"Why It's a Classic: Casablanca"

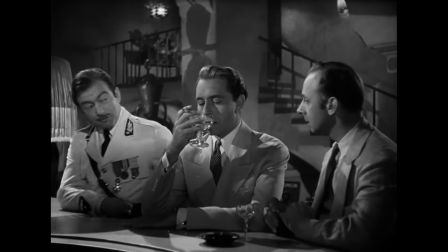[8:18]
I believe this technique tricks the audience into never thinking, here's another dialogue exchange.
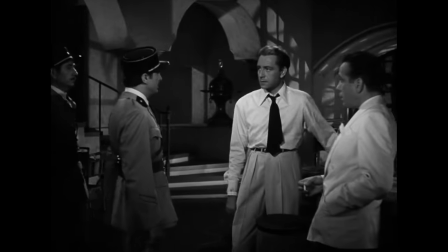[8:23]
Instead, they always think, oh a new dynamic scene is beginning. One character is always leading the camera to another character.
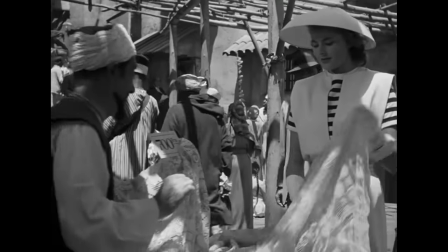[8:30]
This story doesn't stop. This world doesn't stop. It's a galaxy revolving.
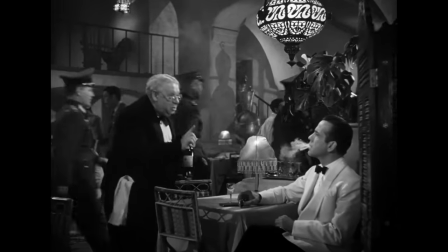[8:36]
And the camera doesn't only follow players around, it highlights drama. Notice how this famous moment is shot.
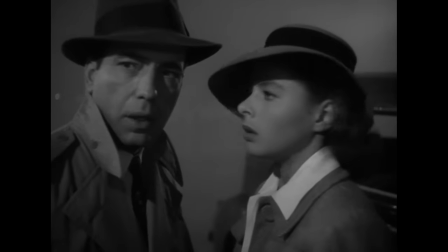[8:42]
Two shots of our couple, Rick speaks to Louis off screen, cut to Louis.
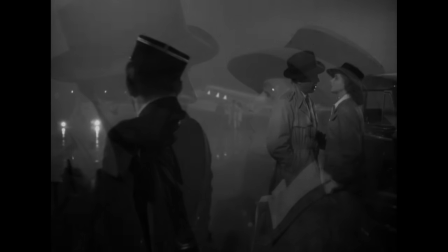[8:46]
Now, instead of simply cutting back to the couple, Curtis cuts to all three characters and closes in on the couple.
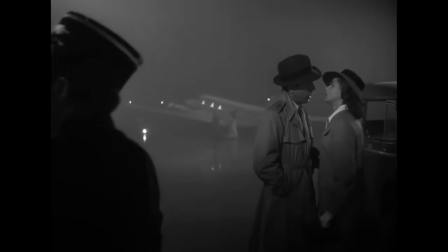[8:52] I'm saying it because it's true.
Visually excluding Renault. He does it all the time. We start a shot with everything, these people in this place.
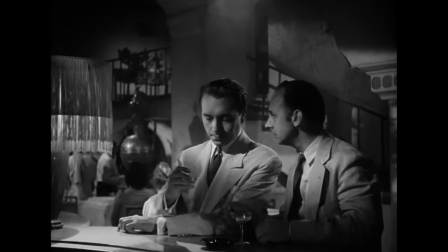[9:00]
Then once the story gets moving, we close in on the players that really matter.
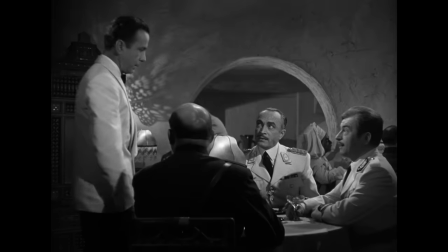[9:05]
This character here, Colonel Heinz, he does nothing in the film besides being excluded.
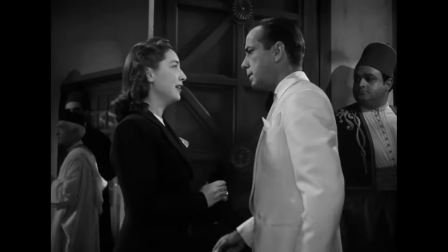[9:14]
This pushing is often masked by some sort of movement. Sometimes it's the third wheel leaving the frame.
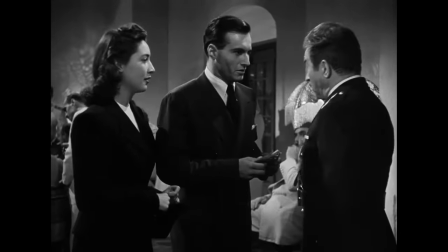[9:21]
Sometimes it's an important player entering the frame. Movements that help hide the camera movement.
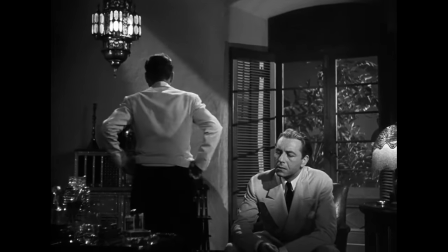[9:27]
Here Rick stands up and walks to the background, the camera following slightly. As he returns, Laszlo stands up and the camera closes in on them.
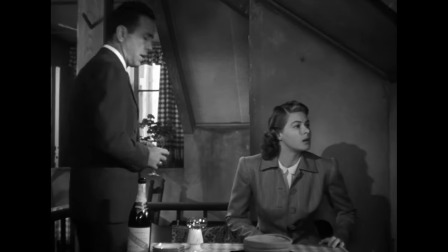[9:36]
Camera motion hidden by blocking. Invisible directing. Unlike modern cinema's obsession with needless push-in close-ups which accomplish nothing,
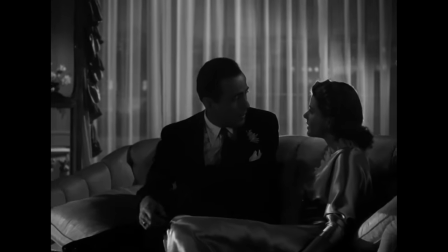[9:45]
Casablanca's push-ins are used on two shots to start exchanges by excluding what's not in the conversation, or on a few singles to show reactions.
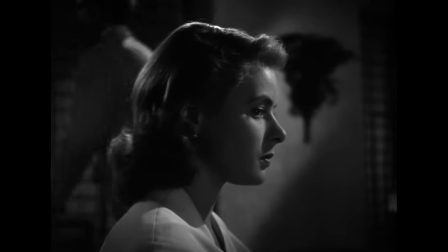[9:53]
In this case it's mostly with Ilsa, which I have to attribute to Ingrid Bergman's face being a camera magnet.
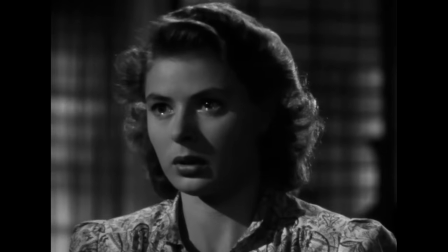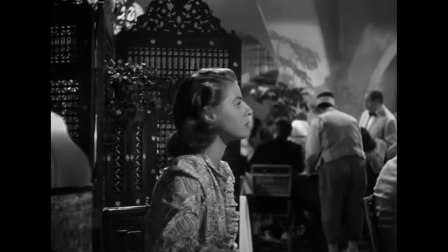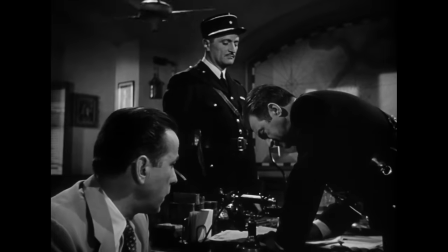[10:09]
Besides moving his players and his camera,
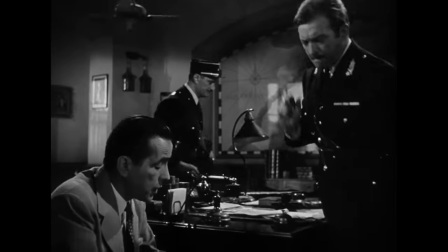[10:12]
Curtiz also makes Casablanca visually distinct by filling up the frame as much and as harmoniously as possible.
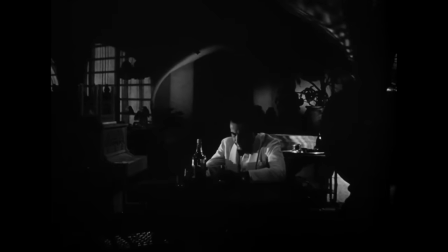[10:19]
Curtiz and his DP Arthur Edison use smoke, shadow, and light to create an atmosphere that most films should envy.
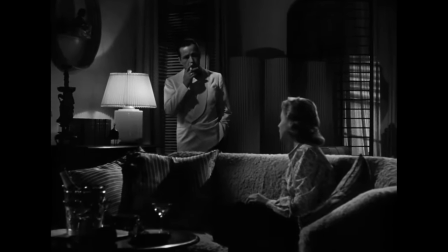[10:27]
Shots are full, dynamically composed and inviting to the eye. Even ceiling fans also add a sense of location and some extra motion.
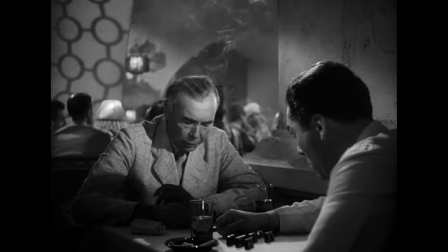[10:35]
Let's also give credit to art director Carl Jules Weill. Mind how much Rick's Cafe gains from cigarette smoke.
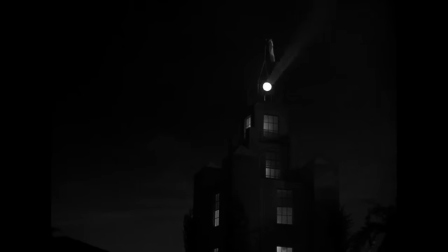[10:42]
Think of how pointless is that airport searchlight in front of Rick's. Perfect for visual drama though.
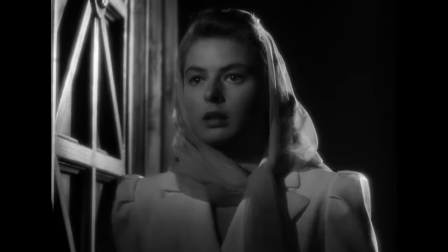[10:47]
See ULSA's grand entrance after the flashback.
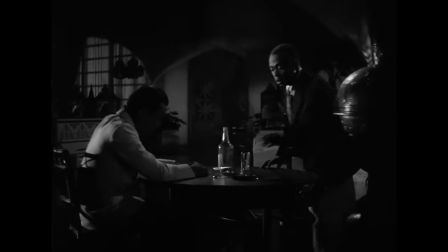[10:50]
We begin this shot with typical movement following Sam to the right, leaving the dark background door in the middle, in expectation.
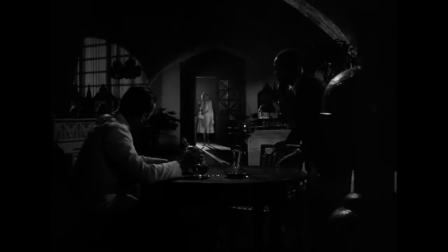[10:57]
As Ilsa enters, the searchlight makes her shine. Speaking of light, do you ever notice Rick hiding the letters in Sam's piano?
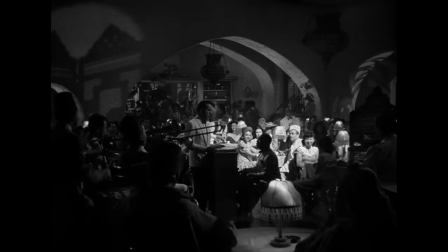[11:05]
The spotlight shines on him in the middle. He waits till it goes away and immediately hides his MacGuffins now that he's in darkness.
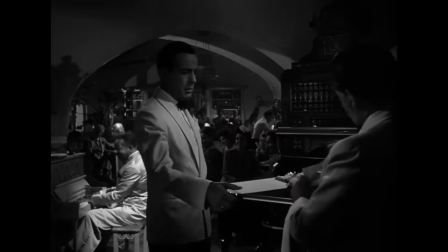[11:11]
The spotlight returns to the piano just as he walks away. And shadows are as useful as light.
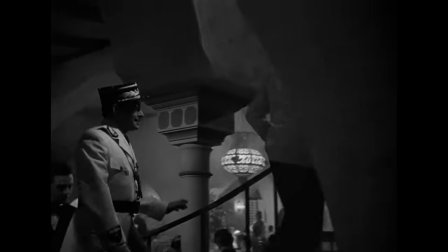[11:17]
When we first enter Rick's office, the camera follows our characters and goes through a wall.
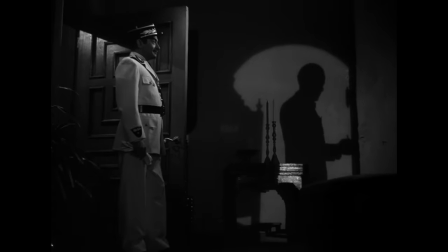[11:21]
We don't need to directly see Rick opening the vault, because Curtis casts a convenient shadow into the frame.
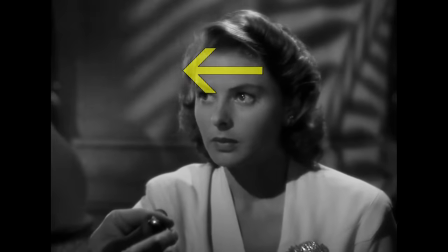[11:28]
When Renault meets Laszlo, he's first foreshadowed by his shadow.
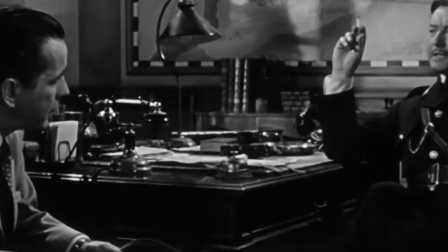[11:34]
And when Rick is in Renault's office, Mind Defends Shadow Spinning, Renault rings his guard to open the door,
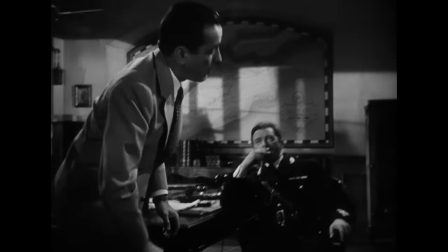[11:40]
an action we don't need to see directly, because shadows tell us everything. With clever compositions, Curtis can show the most by using the least.
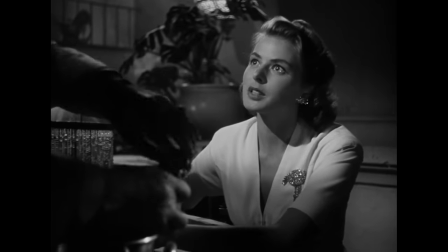[11:49]
We don't need to see this bartender Ilsa talks to. His foreground arm is more than enough.
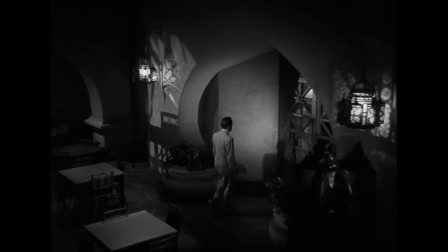[11:54]
Even when they use scope, most directors can't show as much information as Curtis. Mind this walk and talk of Rick and Louie.
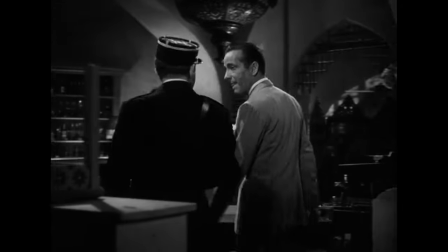[12:01]
They stop as Rick brings up the MacGuffins.
I have the letters right here.
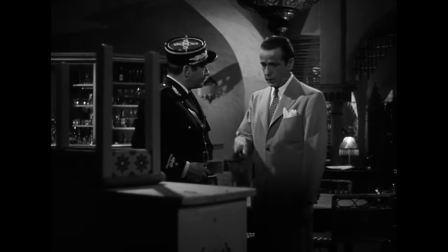[12:04]
Rick mentions the piano and it just so happens the camera stopped precisely when it was in the foreground.
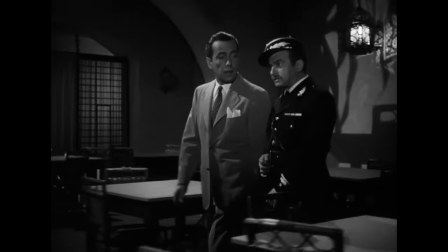[12:10]
This foreground bit that was reached so casually could have been nothing but some texture for the shot But Curtis makes sure it's the exact
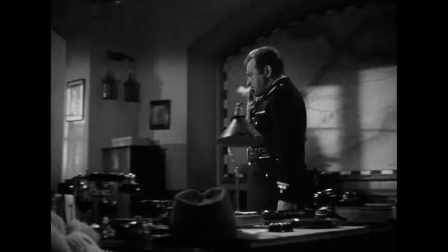[12:18]
piano they talk about and point out Says me right from not being musical Which goes to show how the staging in Casablanca is also worth learning from.